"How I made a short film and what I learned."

Personal products are a great way to complement your commercial work. It allows you to take the opportunity to showcase your style, your passions, and your unique point of view. But where do you start? And how do you make sure you actually finish it? Hey, what's up? I'm Joachim, and welcome back to the channel.
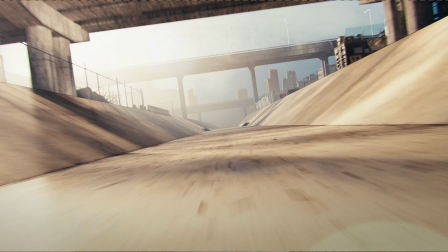Back in 2024, I released a motion design piece called Sights Unseen that tells the story about seeing the unseen through the lens of skateboarding. So today's video is going to be a complete breakdown of this project.
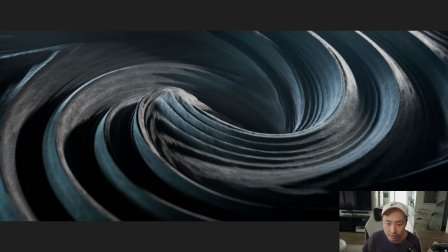I'll cover everything that went into it, what the creative process looked like, and all the mistakes and learnings I made along the way.
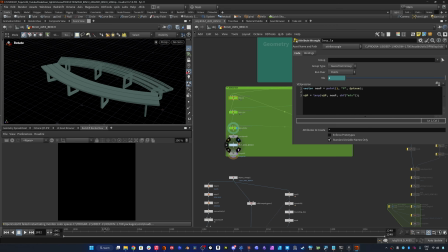Last but not least, we'll jump into Houdini, where I'll walk you through some of the working files. If you haven't watched the short, I highly recommend you do so first, and I'll make sure to leave a link to that in the description of this video. So with that said, let's dive in. All right, welcome to the other side. The whole premise of the short was that I wanted to try and show how skaters naturally see the world in a different way. So I think, let me just pull up the short and I'll talk you through the thinking and rationale that went on behind each scene, and that way you can get a better understanding for everything.
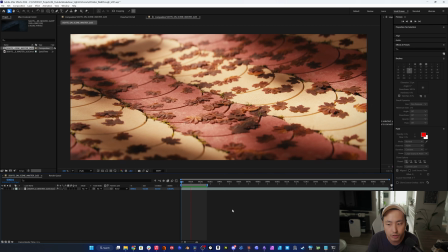So in the beginning, we're opening up on these warmly lit shots of surfaces and other objects that seemingly seems pretty mundane.
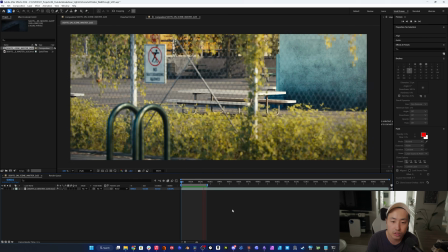But this whole section is supposed to speak to that moment of
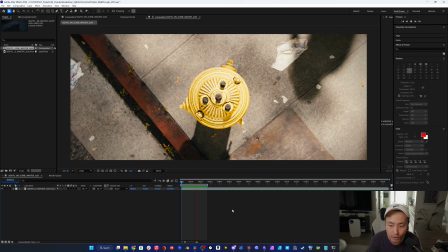realization when you start to notice your own surroundings and when you start to pay attention to these potential skate spots.
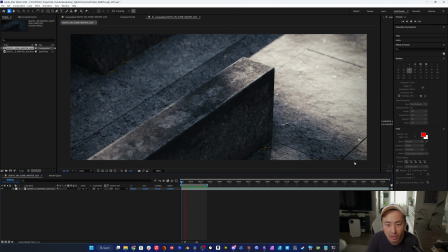And in terms of camera, I'm keeping the camera language very simple and slow here in the beginning.
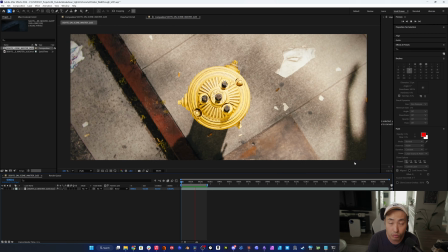And I'm doing this for two reasons.
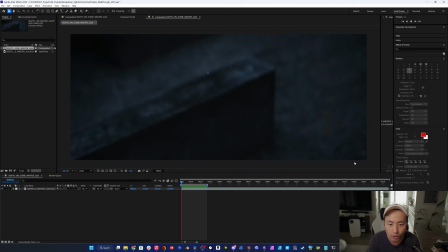And the first one being that it kind of fits thematically to this whole feeling of being in a state of wonder and being in a discovery phase.
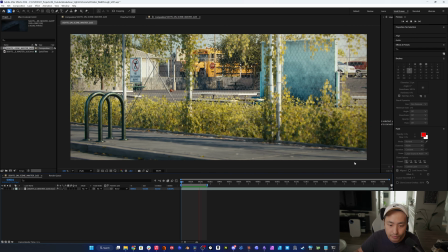But secondly, it also allows me to build tension throughout the film. And I think this ties into how I approach the lensing as well.
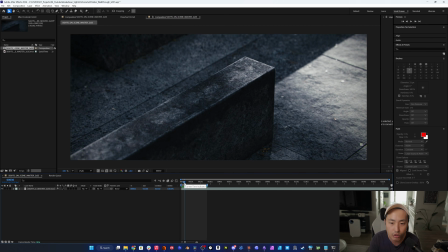So, for example, in this first shot, we open up on this narrow lens, and then gradually we're opening up again to a more wider lens.
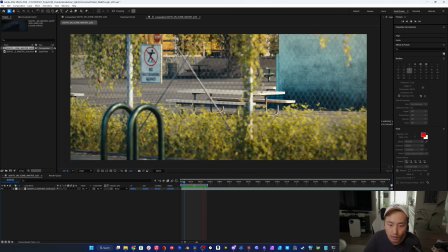And I do a little bit of repetition here, but that was sort of the thinking behind that. And, you know, I could have opened up on more of a wider establishing shot here,
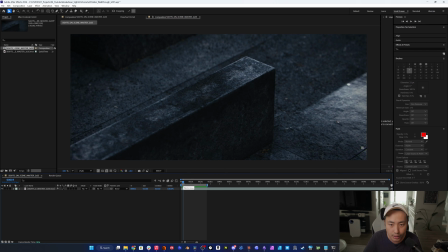but I just found it a little bit more interesting if we don't really see too much of the context in the beginning.
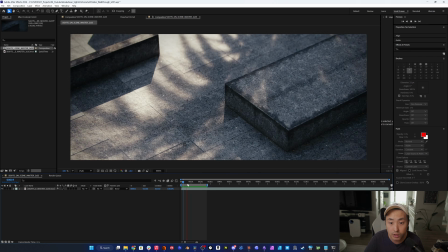And I kind of wanted the audience to experience it throughout the film instead.
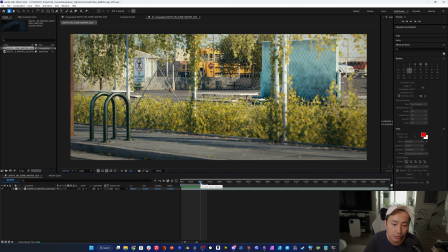And also in regards to lensing, we're cutting in on this shot of this schoolyard.
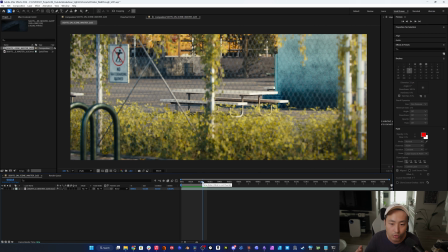And then I cut in between to a more narrower lens that focuses in on this school bench.
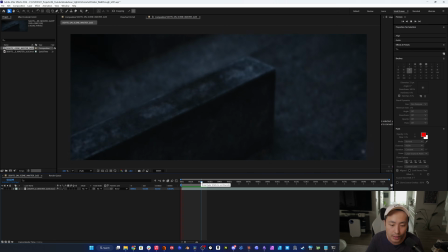So all of these decisions serve that purpose and that intention of, trying to convey that message of discovery.
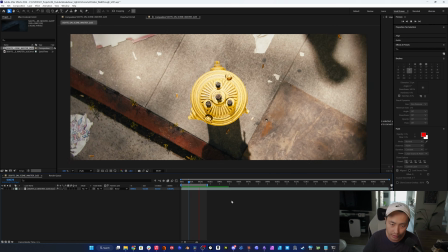I'm also using lighting as a way to emphasize that morning vibe. But not only that, I'm also using lighting as a narrative tool.
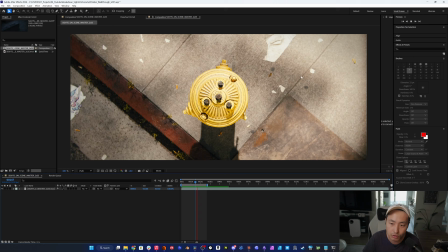So for example, in this shot, we can see these shadows of people just walking by and, they're just minding their own business.
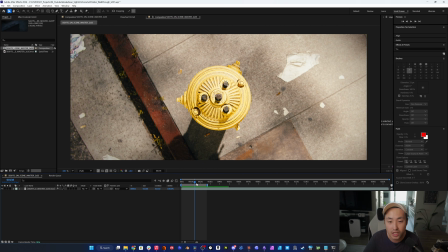But we as the audience are locked in on this fire hydrant. So then again, just trying to reinforce that idea of skaters seeing the world in a different way.
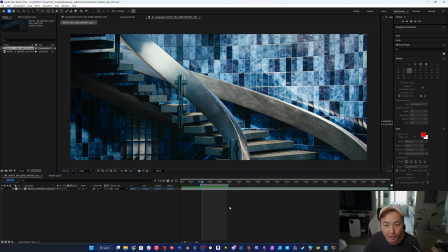So the film progresses, but then there's a sudden shift in tone.
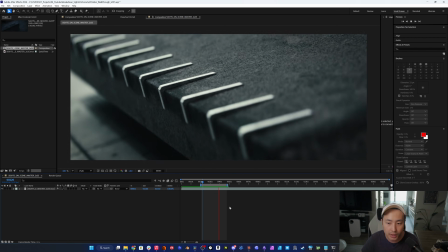And the camera is still moving at the same tempo, but the lighting has changed into something darker and more eerie.
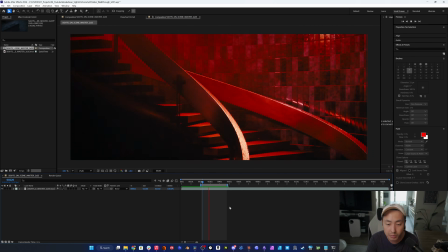And this is where I introduce the barriers or the obstacles. And I thought it was kind of interesting how, for regular people,
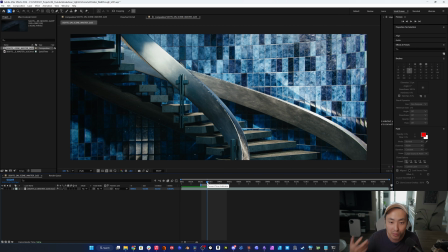a staircase might be a challenge in terms of getting from A to B. But for skaters, that might be the opportunity.
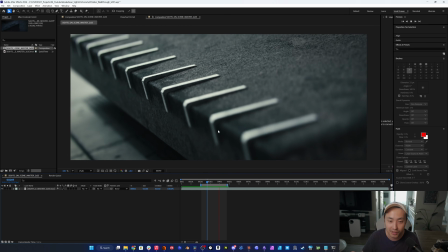And the real obstacles are actually the things that hinders us from being able to skate.
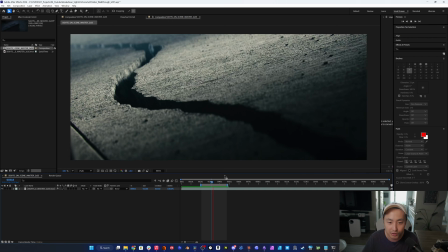So, things like skate stoppers, cracks, and the gravel on the ground, for example.
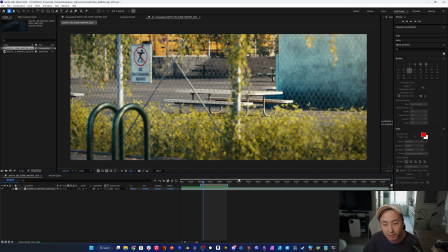So again, just trying to reinforce that message of how skaters see the world differently.
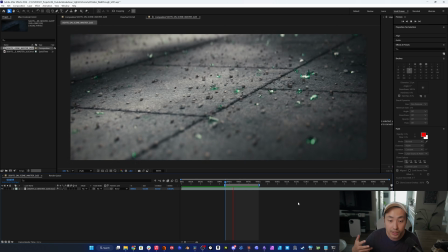And as the film progresses, for music and sound design, we kind of reach this point of no return.
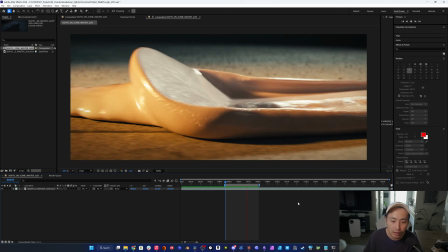So gravel blows away and cracks fill in themselves and skate stoppers pop off from the benches.
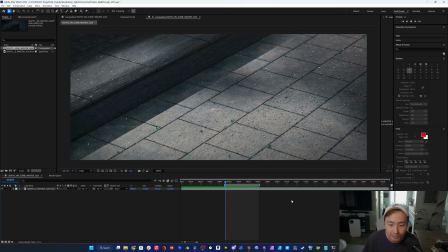And, we're just in for the ride, really. And then from here, it's all about the innovation and how,
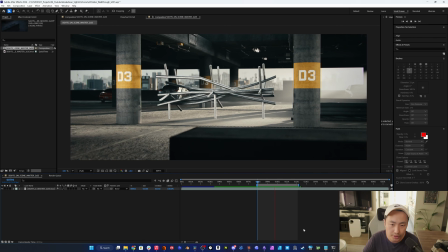we can imagine different spots and different shapes and forms and how that transpires into more inspiration and creativity.
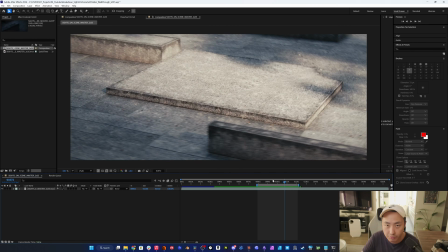So we have some ledges that kind of do the same thing. They kind of self-evolve and reform and reshape into different compositions and forms.